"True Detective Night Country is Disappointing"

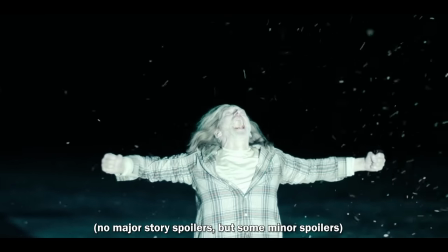Given the dark and dread-like setting, some fresh writers,
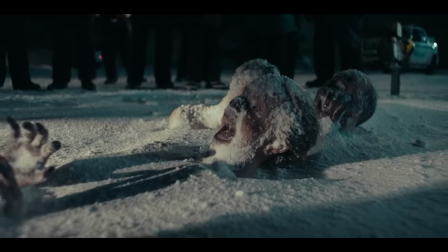a promising cast, and an initial mystery that has a great hook, I thought True Detective Night Country would be a great season of television.
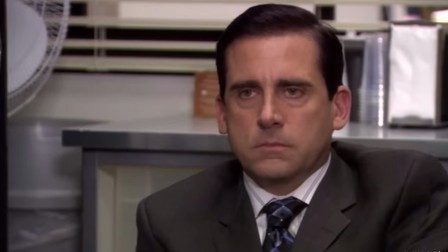But I couldn't have been more wrong and disappointed.
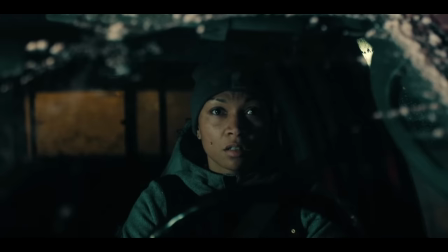I'm not going to beat around the bush with a long intro, so let's dive into Night Country's first major flaw, which is its tone.
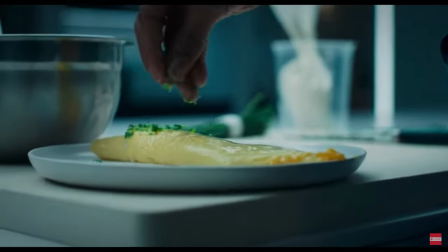A show's tone is comprised of a multitude of different elements,
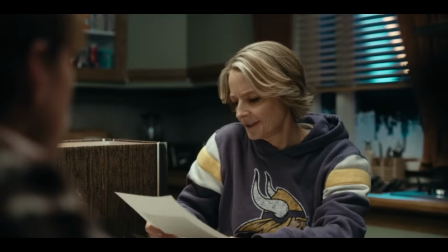and here I'm going to focus on three main ones that actively work against what the show's tone should be.
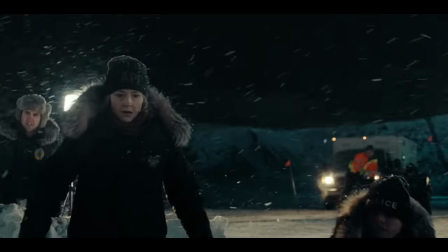A dark, serious, and twisted story, and some of that is here, but it's constantly being contradicted.
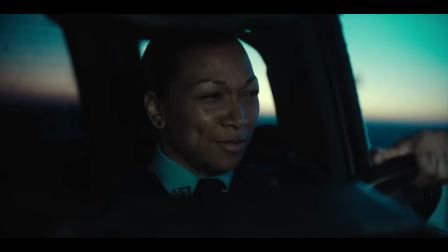So the first area that contributes to the show's oddly more lighthearted tone at times is the dialogue.
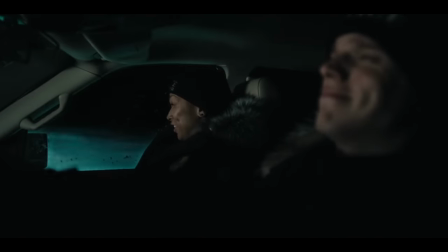Night Country has a surprising amount of humor. It's so much to the point that but it makes its way into most scenes.
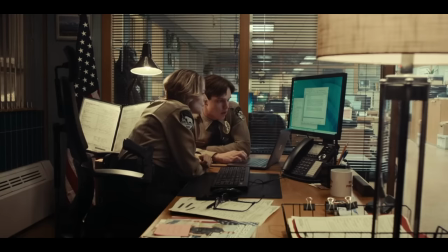Some of it comes…
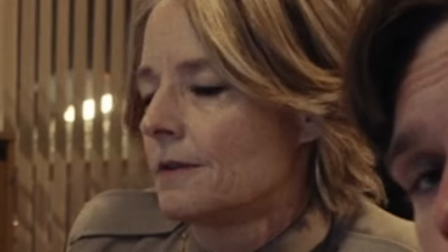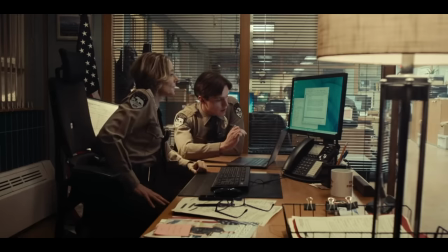But if you try and…
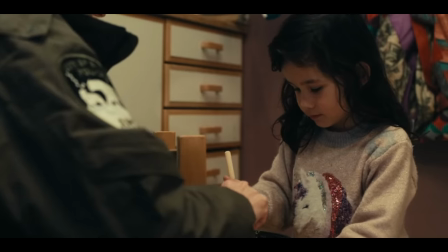Now having comedic relief can ease the tension for a darker tone and can give the audience a bit of levity.
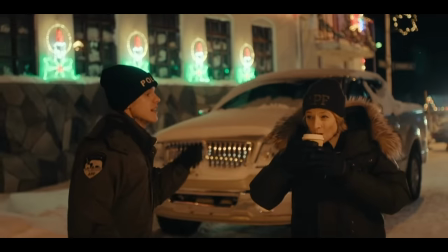However, in Night Country, barely any dialogue scenes properly builds the drama with serious and riveting dialogue.
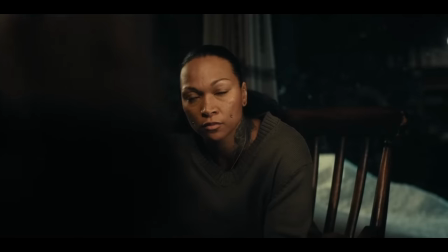That's how you make dialogue scenes engaging, and with that more serious dialogue, you tend to have equally weighted interesting character backstory.
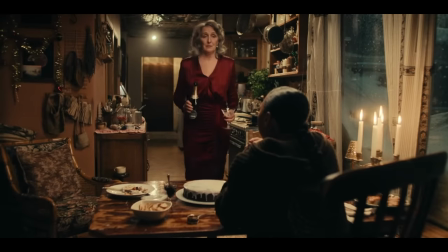I can only think of a few examples where Night Country gets these scenes right,
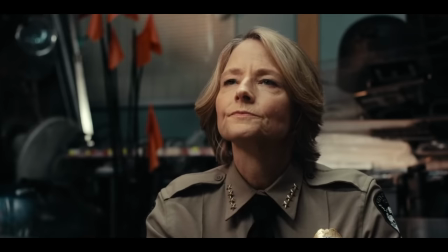which are generally Rose's scenes, and the singular scene where Danvers tells Peter about her past case with Navarro.
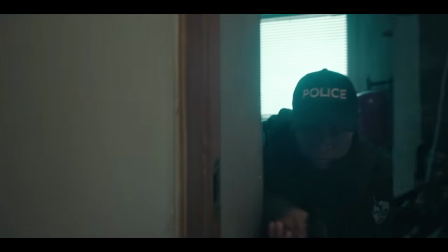Like the scene was genuinely great and reminded me of the quality of True Detective Season 1.
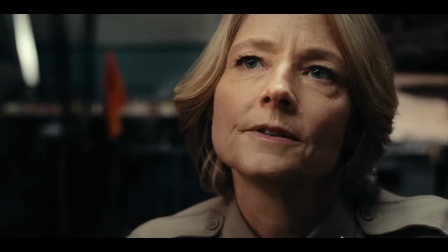It was gritty and dark, and through the editing, it juxtaposed Danvers' statement by insinuating she was lying.
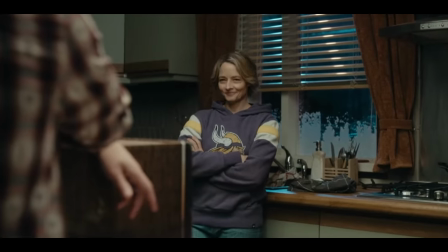Other than this though, I found myself not caring about anything because barely any dialogue scenes properly build the drama.
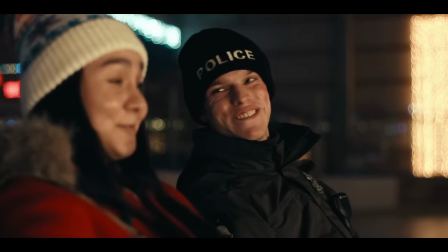They all essentially beat around the bush, and this general aura of humor taints the tone of night country.
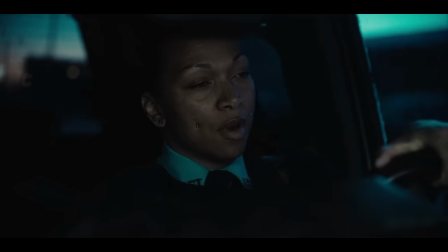I pray.
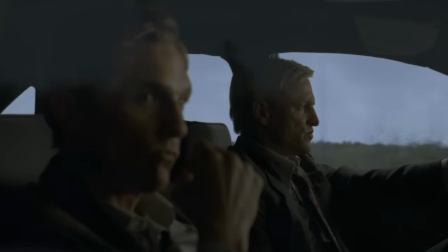You pray?
Like when you look back at season 1, the dynamic between Rust and Marty had this extreme aura of seriousness that made them magnetizing.
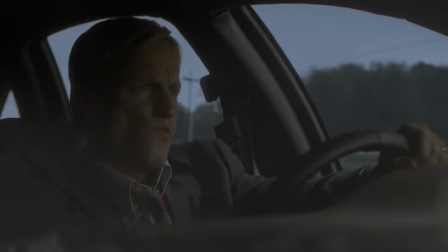We are things that labor under the illusion of having a self. This accretion of sensory experience and feeling.
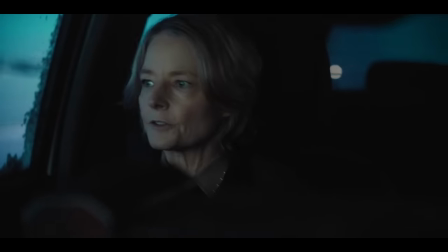Voodoo, E.T. Cosmic, Shumpa Loompa bullshit.
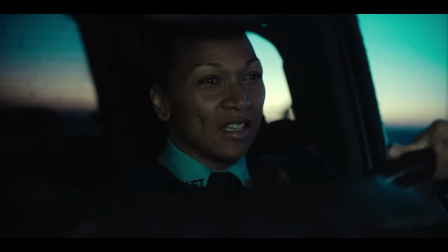While in Night Country, I find myself not becoming attached to these characters because the writers cheap out with humor
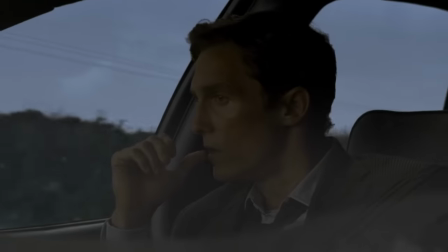in a lot of moments instead of properly building strong and engaging scenes between characters.
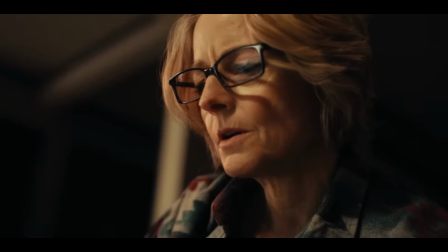The second aspect of the tone that contradicts the dark atmosphere of Night Country is the music. This issue was partially alleviated in the later episodes, but there's a very odd amount of pop song usage within the show.
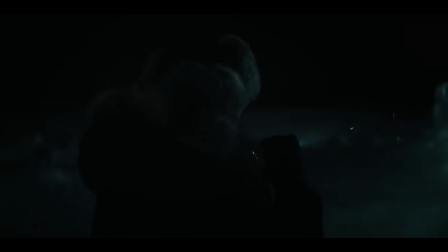The most jarring example is Navarro going to investigate this potentially dangerous trailer, and for whatever reason, a pop song is blaring in the background.
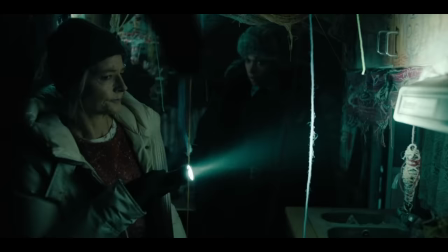This type of music is misplaced because it communicates a more lighthearted tone and detaches the audience from the moment when you instead want to engross them with suspense.
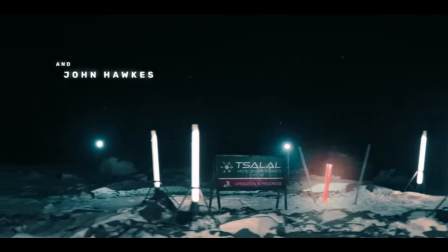Another perfect example is simply the main title sequence. I know the main title sequence doesn't strictly relate to the actual contents of each episode,
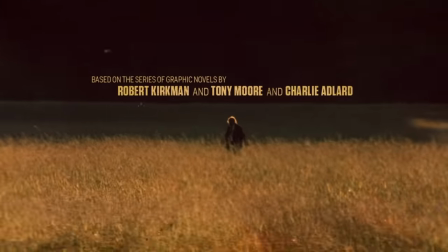but title sequences in general are integral in communicating the show's tone.
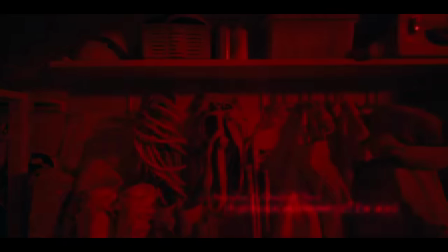So when they use Billie Eilish instead of a more dark, somber, and ponderous song, it feels extremely misplaced.
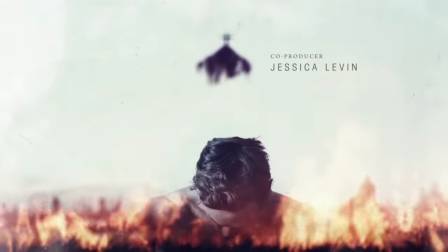Like, just go back and watch the intro for season 1 of True Detective. The music fits significantly better.
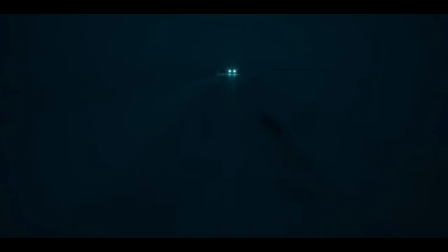Now, this isn't to say that all the music in Night Country hurts the tone because the show's score at times perfectly aids the atmosphere.
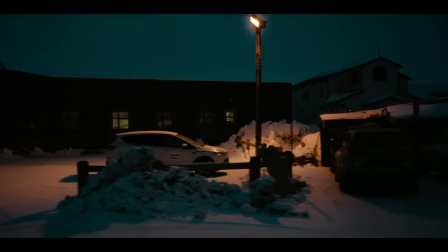with the creepy and wind-like vocals and dark ambient-type music.
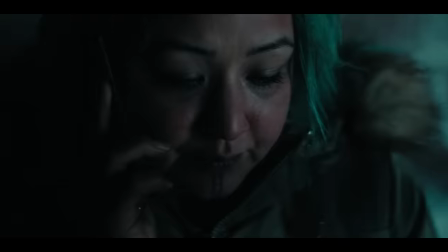This is what should be playing in almost every scene, and it just feels so off-putting when they instead use pop songs.
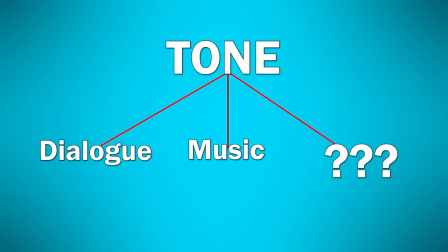For the last aspect of the tone, we have the cinematography.